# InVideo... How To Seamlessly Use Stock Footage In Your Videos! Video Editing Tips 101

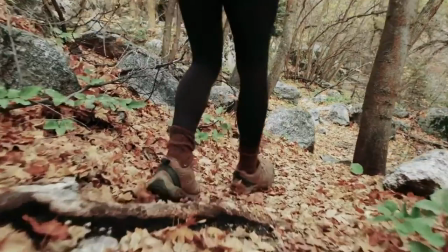So in this case, you can go and find some stock footage of hiking that looks similar enough to the place where you actually were hiking, and then you can throw that in between, and it'll add a nice transition sequence. And here's the best part. If you're already an InVideo user, we've made it easier than ever to find stock footage because there
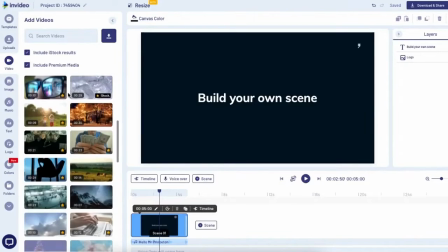is a library right within the editor of over 8 million high-quality stock footage clips.
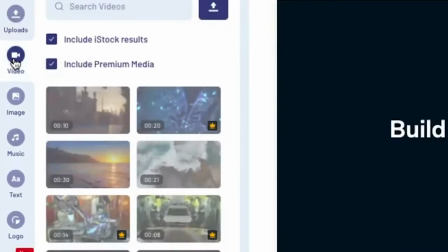So hop over to the video tab on the left, and that is where you will be able to search for the stock footage you need.
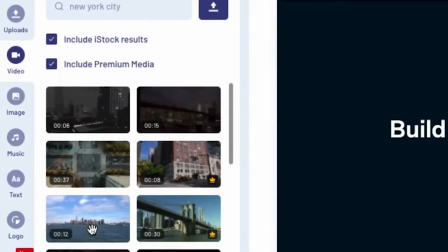You can find stock footage for any of the scenarios that we just mentioned, and then you can just add it right into your project It's all in the same interface, so it's super easy. And just in case you're looking for even more sources for free stock footage, you can go ahead and check out this video where we talk about the top websites to find free stock footage in 2021. All right, now that we've gone over the scenarios, let's go ahead and go over the tips to seamlessly integrate your stock footage.
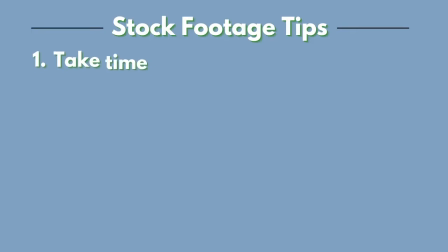Number one, take time to find the right clip. There is currently a lot of stock footage available on the internet, so for any given clip that you need, you're gonna have a lot of options available.
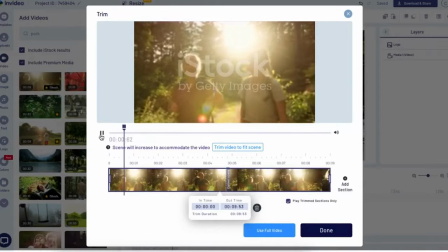And sometimes you might find a stock clip that looks really high quality and you really like it, but then when you line it up with the footage that you took, it just doesn't quite match.
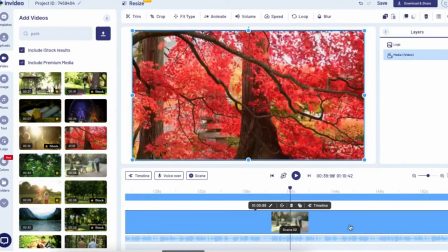So you really wanna take the time to try out a few different clips to see what works best instead of just jumping on to the first clip you find that you like. There might be small nuances between your videos and the stock videos, like exposure levels or contrast levels,
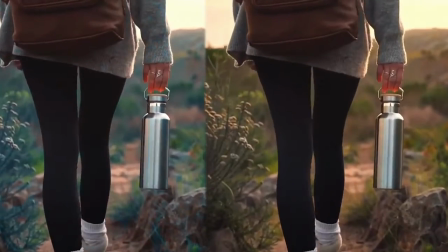saturation, colors, and they might just not quite match up, and you're not going to notice that until you have them lined up together and test out what the whole sequence looks like really with your footage and the stock footage. So let's go back to my Chicago B-roll sequence example. As you can see, I shot my footage closer to the evening.
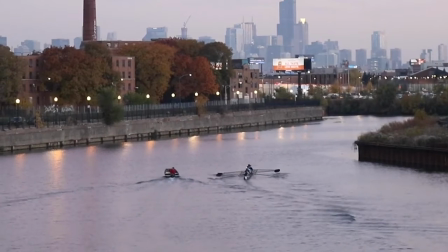You can kind of tell by the colors and the exposure levels. So I'm going to try out a few different drone shots.
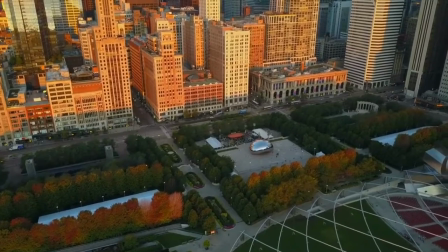There's a lot available, so let's see, this one looks a little bit warmer than my footage.
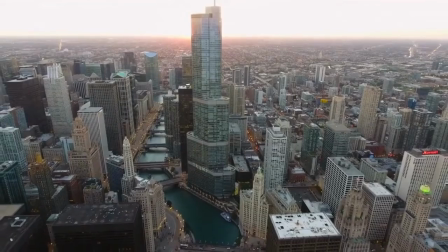This one was clearly shot in the middle of the day, so it doesn't quite match. And then after trying a few more, I think this one matches the best, so that's the one I'm gonna go with. Another example, let's say you shot this footage of a waterfall.
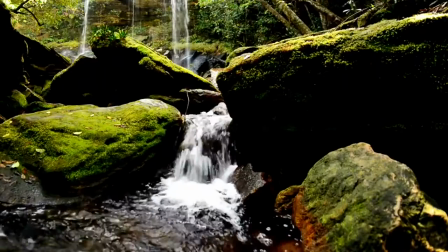You took all of these amazing aesthetic shots of the waterfall, but as you're editing, you're like, I really want that one close-up shot of a waterfall, and that's the one shot I didn't get.
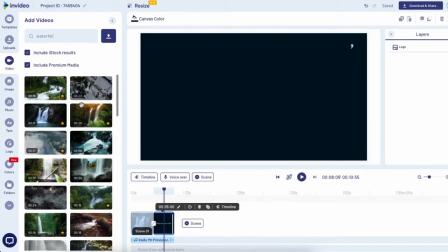No sweat, just head over to the video tab on InVideo, search waterfall, and see what you can find. You can try narrowing it down and searching close-up waterfall. You're probably gonna get a wide variety of shots that could work, so again, test out a few different ones.
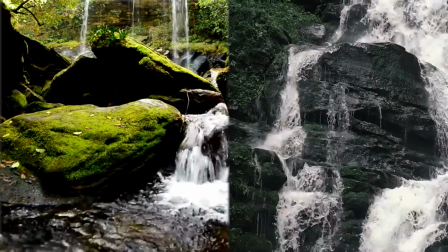See which one looks the most like your location. You can look at things like the color of the rocks that are around the waterfall or the color of the water itself. We're really just looking for the greatest amount of continuity, and after some trial and error, you should be able to find a clip that's gonna save the day for you.
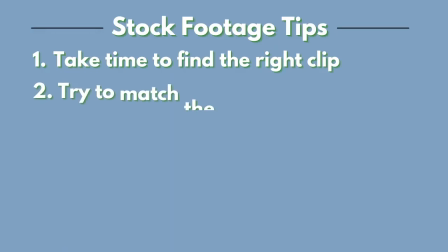The next tip is to try to match the location as much as possible, and of course that's gonna be tough. You're probably not gonna find footage that was shot at the actual same location unless you were shooting at like a really famous landmark or something like that, but usually you're just gonna try to match the aesthetic as much as you can. There's also some things you can do in editing to make them match better, so we'll get to that next, but for now you're just gonna try to find the clips that match the best without any editing. First, keywords are important. Be specific in your keywords.
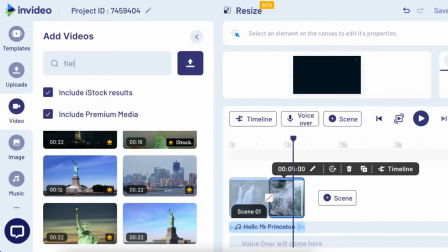So if you shot in a snowy field, make sure you're searching for a field in the winter instead of just a field. If you were hiking on a red rock mountain, put that in the keywords. And then the next thing you can do is search for really close-up shots or really wide shots. When it comes to close-up shots, if you shot in a forest, for example, and you use a few really close-up shots of some leaves or the bark on the trees,
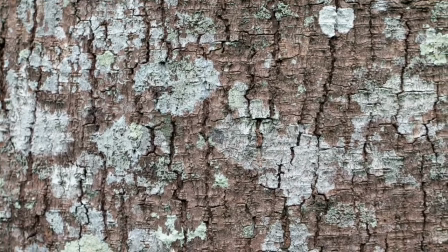there's really just not going to be enough context for the audience to be able to tell that it's a different location. And as you can see, these shots are also great for visual intrigue. I mean, who doesn't love a good macro shot, right? And then on the flip side, if you have a super wide shot, for this example,
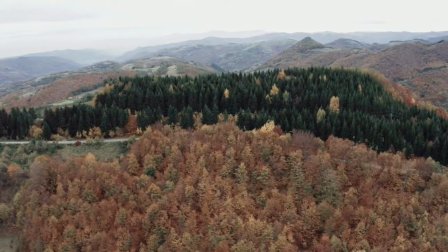maybe a drone shot of the top of the forest, you can't see enough specific details to give context.